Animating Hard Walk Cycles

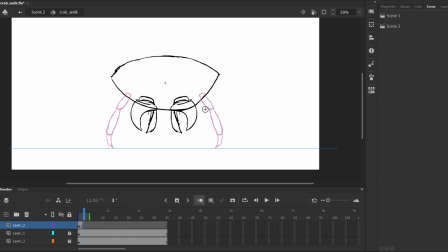I looked at some reference footage and spent way too long being confused and trying to animate it with the full legs. Then I got a handle on it and started with single lines as a base. So I did each pair of legs going back and then started fleshing them out.
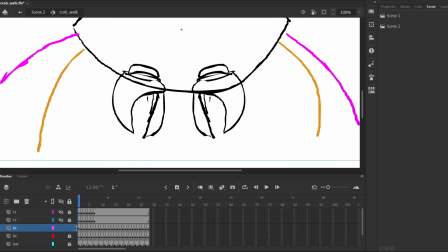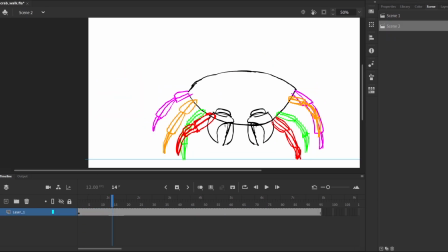After that, I animated the body and pincers moving up and down. I also had the eyes stretch cartoonishly for fun.
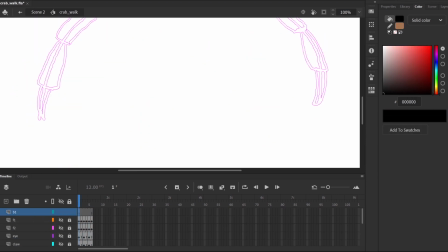Line art was done on a bunch of different layers to keep things separate and editable. I colored the crab in with various shades of orange and brown.
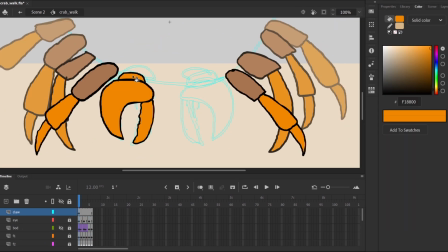For the background, the idea was this beach with a rock pile or rock wall. I drew it in Photoshop, but I was recording the wrong app the whole time, so you'll have to take my word for it.
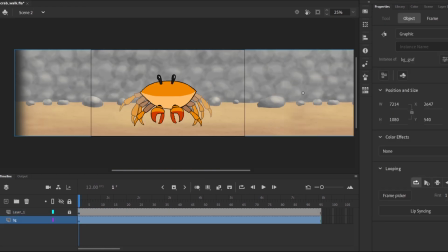Then I just had to drop it into Animate and move it horizontally.
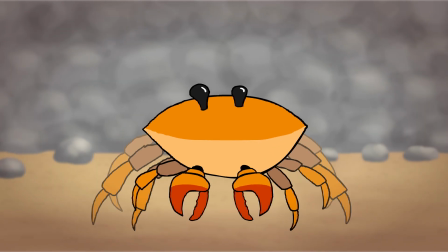And there you have my crab walk cycle. So it's pretty cute. It's not the most advanced looking thing.
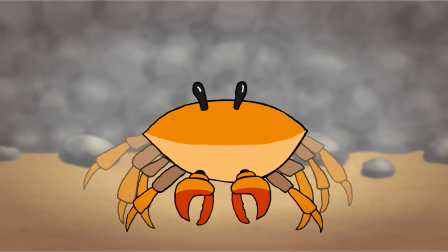And you might think all of those legs are just copy pasted, but I actually did every single one from scratch.
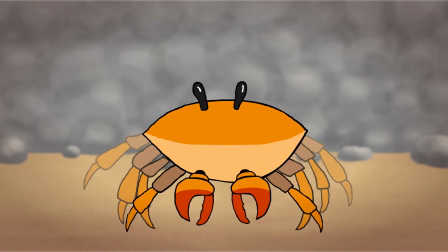I do like the bouncing eyeballs. Anyway, that's a crab. Let's move on to the fourth and final creature.
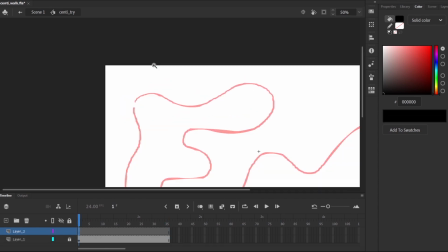We're continuing the upwards trend in leg count with a centipede. Quite the jump, but first thing to do is draw a path for this thing to follow.
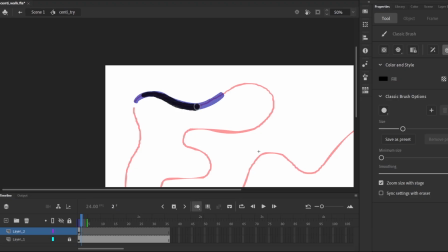I went with this big curvy loop. To animate the body, I took a thick brush and drew along a certain portion of the path, moving it forward bit by bit. I used the onion skin to maintain the length and speed. Easy, but very time consuming. Next, I drew some antennae.
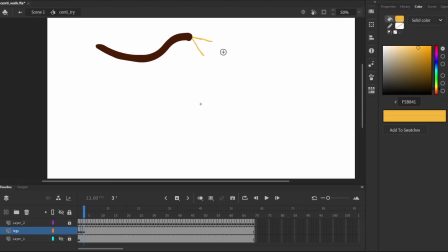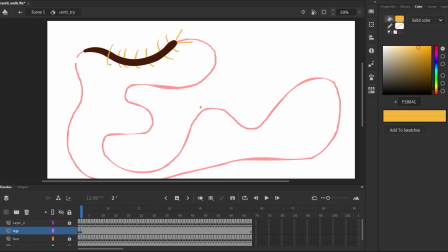Then, frame by frame, I added 10 pairs of legs, changing the position randomly so it looked like they were moving.
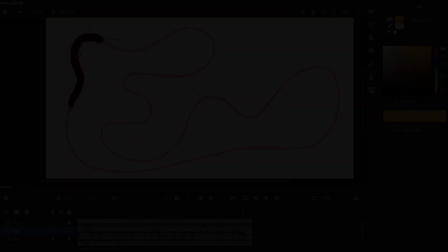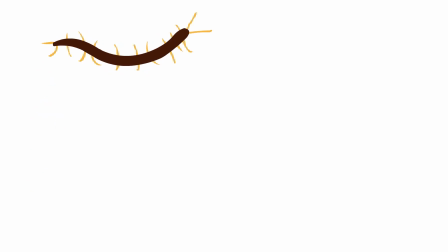And here is my first walking centipede. I kinda dig this, honestly. It's a certain simple style, and I think it does its job.
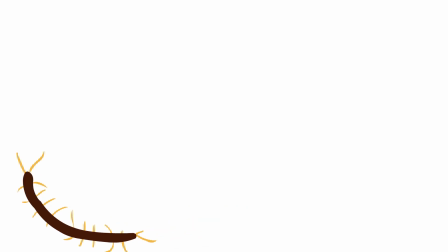But let's try and improve upon it.
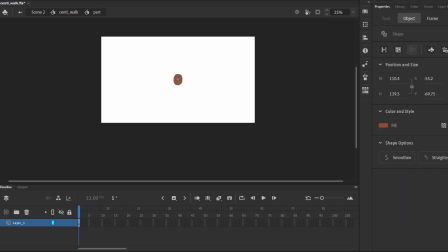This time I split it into 16 segments, so we're gonna have 32 legs and whatever's poking out the front and back.
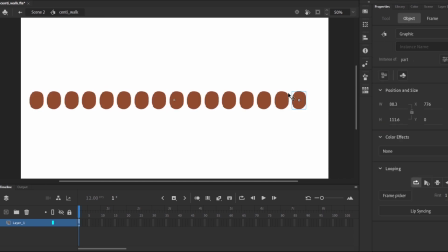I figured I could animate one segment moving up and down and duplicate it. Then with a frame or two of stagger, it would create a wave effect.
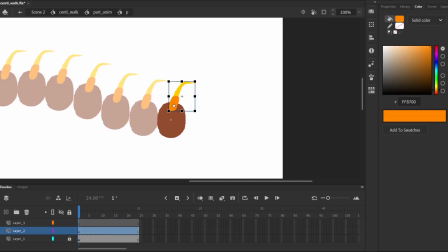Next was animating the legs. I had one moving forward while the other was moving back, making a standard top-down two-legged walk cycle.
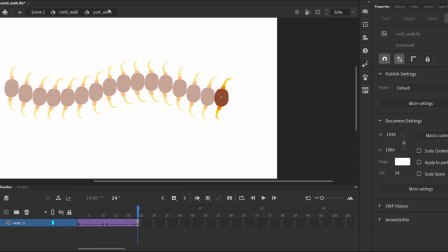With the delay on each segment, the legs would also have that kind of wave effect, which is close to the look I was after from this video.
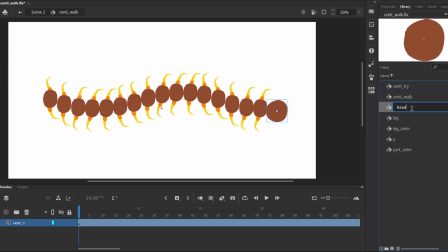I made a new, bigger segment for the head and animated the antennae moving in and out.
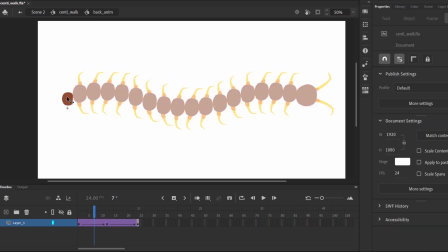And then I did a similar thing for the back end, but smaller.
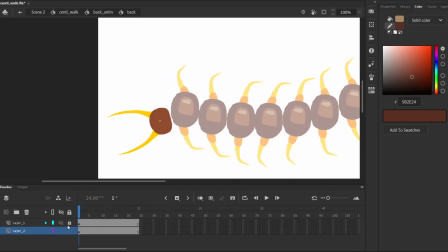Once the animation was solid, I finalized the colors and added some shadows and highlights. Time for a background, and for this I painted some concrete in Photoshop.
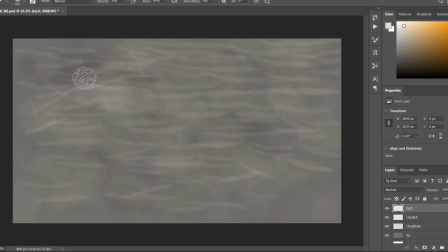It's the kind of thing where you can just find a free texture and plonk it in, but I'll just be special and do it by hand. So I animated it moving horizontally and a little bit vertically, then added a drop shadow to the centipede.
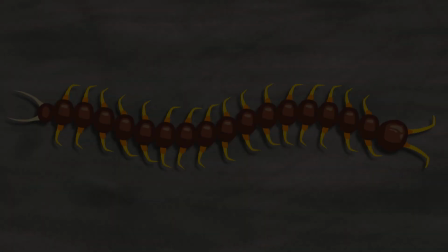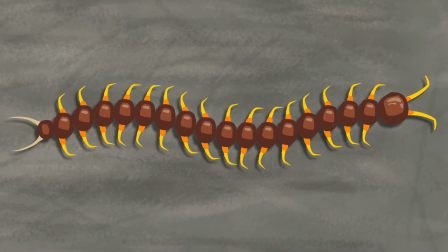Well, there you have it. It's definitely more detailed and fluid than the first attempt. But to be honest, I think they both have different uses and appeals. Funny thing is, I pretty much spent the same amount of time on each animation for the centipede.
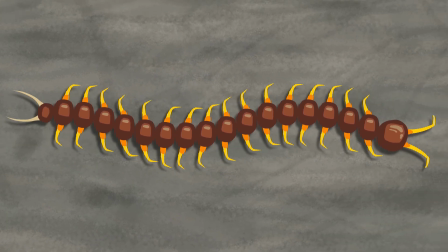But I would call the second one better, I think. It's the more HD, close-up, high FPS version.
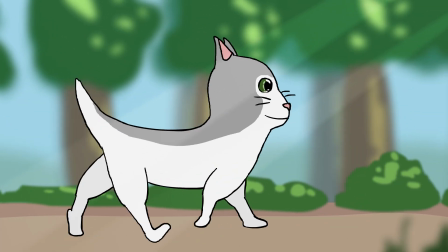Alright, that was me animating four different difficult, according to me, walk cycles.
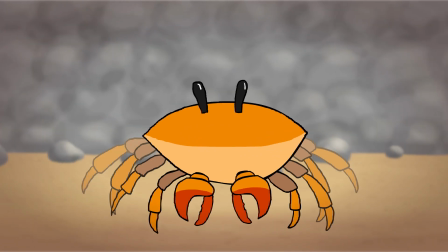I definitely learned a thing or two from this. Maybe you did too. But I hope you had fun watching the video, and hopefully I'll see you in another video next week.
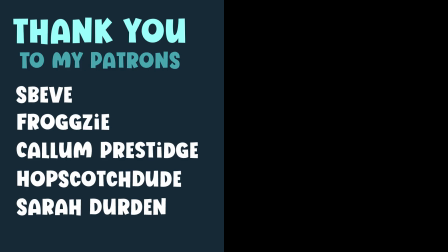Goodbye.